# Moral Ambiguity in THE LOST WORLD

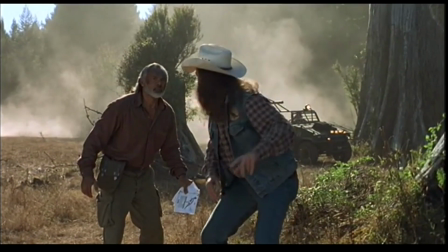[4:07]
Then there's this paleontologist guy whose name I honestly don't remember, and he's just there for exposition.
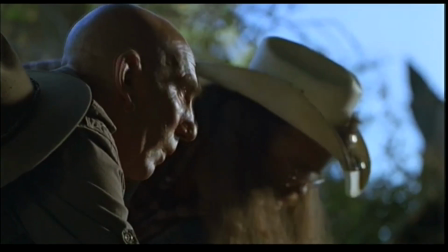[4:12]
We never learn anything about him beyond his profession, and thus we aren't given much of a reason to care when he bites the big one.
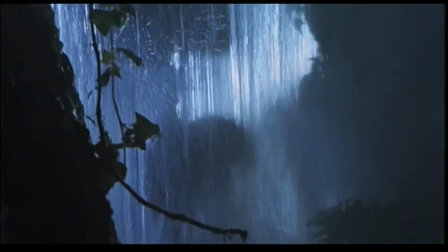[4:18]
Or rather, when the big one bites him. Everyone else on Team Ludlow just kind of blends together.
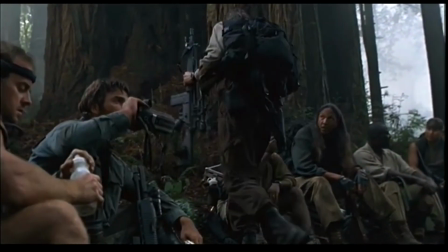[4:28]
These are the impersonal characters, just this side of being faceless, disposable stormtroopers.
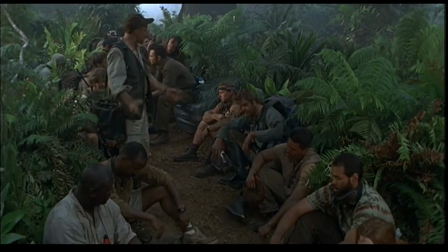[4:33]
We aren't able to connect with them, nor are we expected to. Heck, the only time we see them actively doing stuff is during the big hunt. Speaking of which, this scene in particular really kills any chance the Lost World had of being morally ambiguous. Let's settle here for a moment and look at how this whole sequence is presented to us.
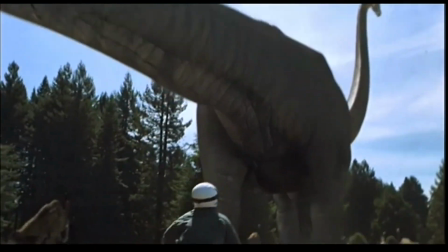[4:54]
During the hunt itself, the camera is always at eye level with Team Ludlow.
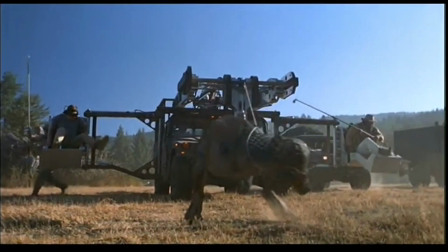[4:59]
We are on equal footing with them the whole time as they are chasing and capturing dinosaurs.
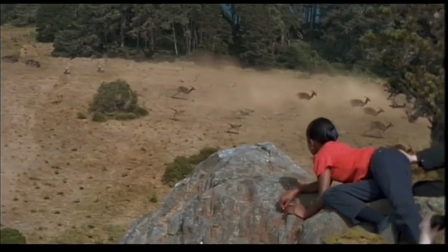[5:04]
When we cut to Team Hammond though, things change. Team Hammond is on a cliff above Team Ludlow, allowing them to look down at the hunt.
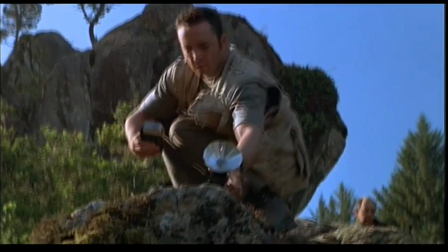[5:13]
When we see their reactions, the camera is slightly lower than eye level, emphasizing the fact that the characters are looking down.
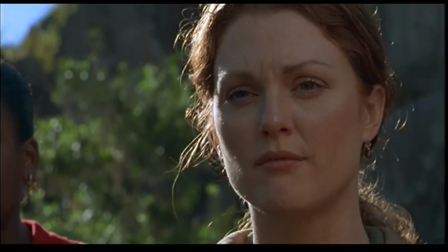[5:20]
The camera gets even lower as we see them,
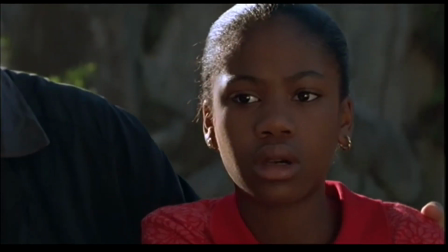[5:22]
as if bowing submissively simultaneously the music becomes very somber dare i say judgmental the intent is clear team hammond who literally has the high ground are looking down at those who do not respect nature and we in the audience are among those being judged that doesn't seem very morally gray to me this movie knows exactly whose side it's on
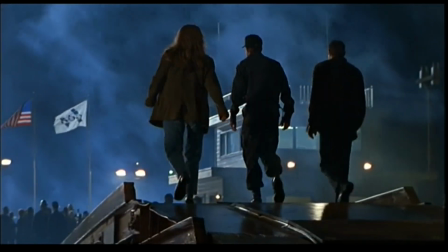[5:52]
But what about the finale, I hear you ask, for this is where the movie has one last shot at introducing some gray morality.
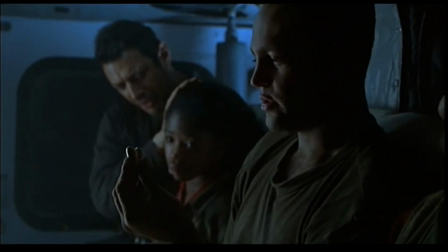[5:59]
Nick Van Owen, in one last bid to flip the bird at Team Ludlow, removes the bullets from Roland Tembo's gun. I have no idea when he would have had the opportunity to do that, but he did it at some point, and in doing it, he believes he's robbed Roland of his chance to kill the Bull T-Rex.
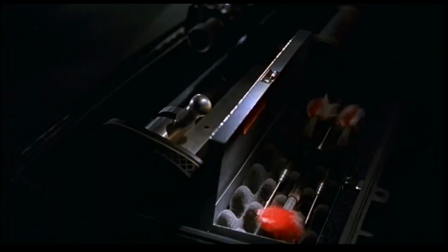[6:16]
Roland, however, is not one to give up easily, so he settles for using the tranquilizer rifle Team Hammond had brought along.
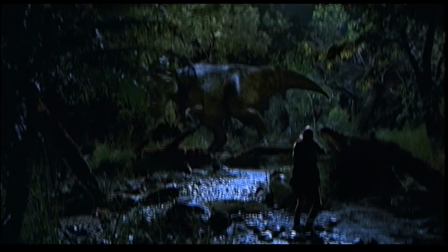[6:22]
He doesn't kill the T-Rex, but he does bring it down, thus setting the stage for the San Diego attack.
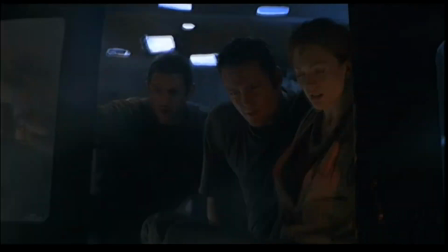[6:28]
There is a brief moment as Team Hammond leaves Site B where Nick glances down from the helicopter,
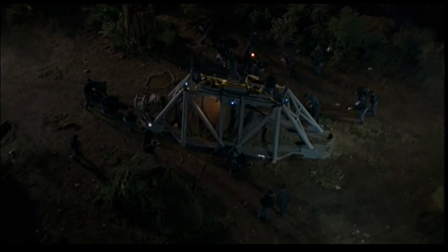[6:34]
sees the T-Rex being prepared for transport, and slumps down in his chair. It has been said that this is Nick realizing he messed up and his methods are only going to make matters worse. Furthermore, it can be said that the finale is traced directly back to this moment, and the San Diego attack can thus be pinned on Nick's actions. I disagree. I do not think this was the intent of the movie, because as we're about to see, there is no evidence that Nick Van Owen is being held at fault.
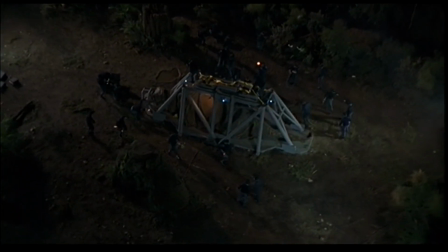[7:04]
After this brief moment where Nick sees the T-Rex being packed up for delivery,
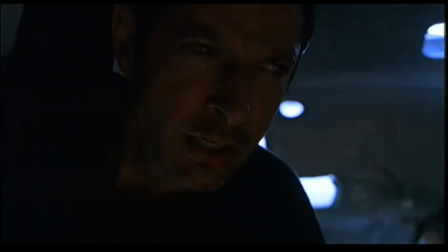[7:08]
and he conveys all the disappointment of finding out his bread burned in the toaster, he vanishes.
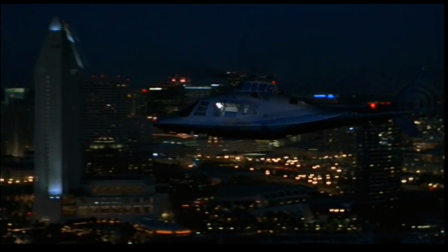[7:13]
Nick Van Owen is not in the movie from that point forward. Now you could say this is an act of cowardice, since he ran off with his tail tucked between his legs instead of sticking around to help clean up the mess he made. But it would only be you saying it because the film doesn't say it.
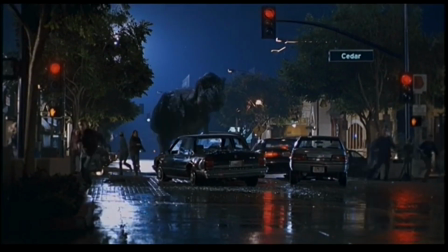[7:31]
Not only is Nick physically absent from San Diego, he's not even mentioned.
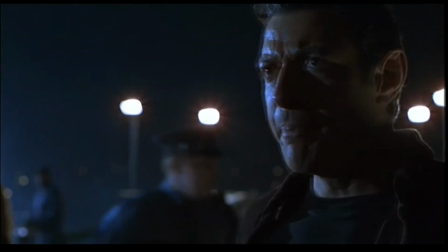[7:36]
You would think him pulling a Pontius Pilate and washing his hands of the matter would at least earn a sarcastic quip from me and Malcolm,
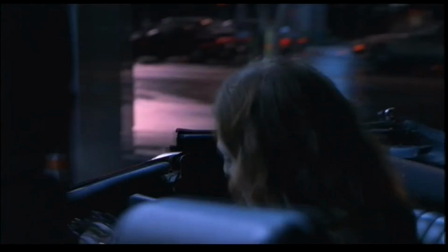[7:42]
but his role in causing the attack is never brought up. It's as though he had no part in the proceedings at all.
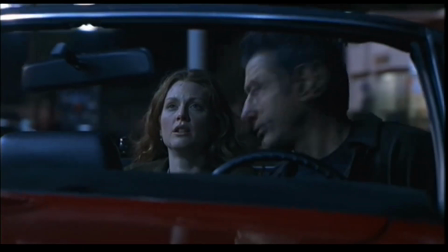[7:48]
By this total absence, Nick Van Owen is thus absolved of all guilt. But this is a Jurassic Park movie. The entire series is all about how people think they have control over things they don't, only to learn the hard way that playing with matches is a great way to burn the house down. So somebody has to be at fault for this. The question is, who?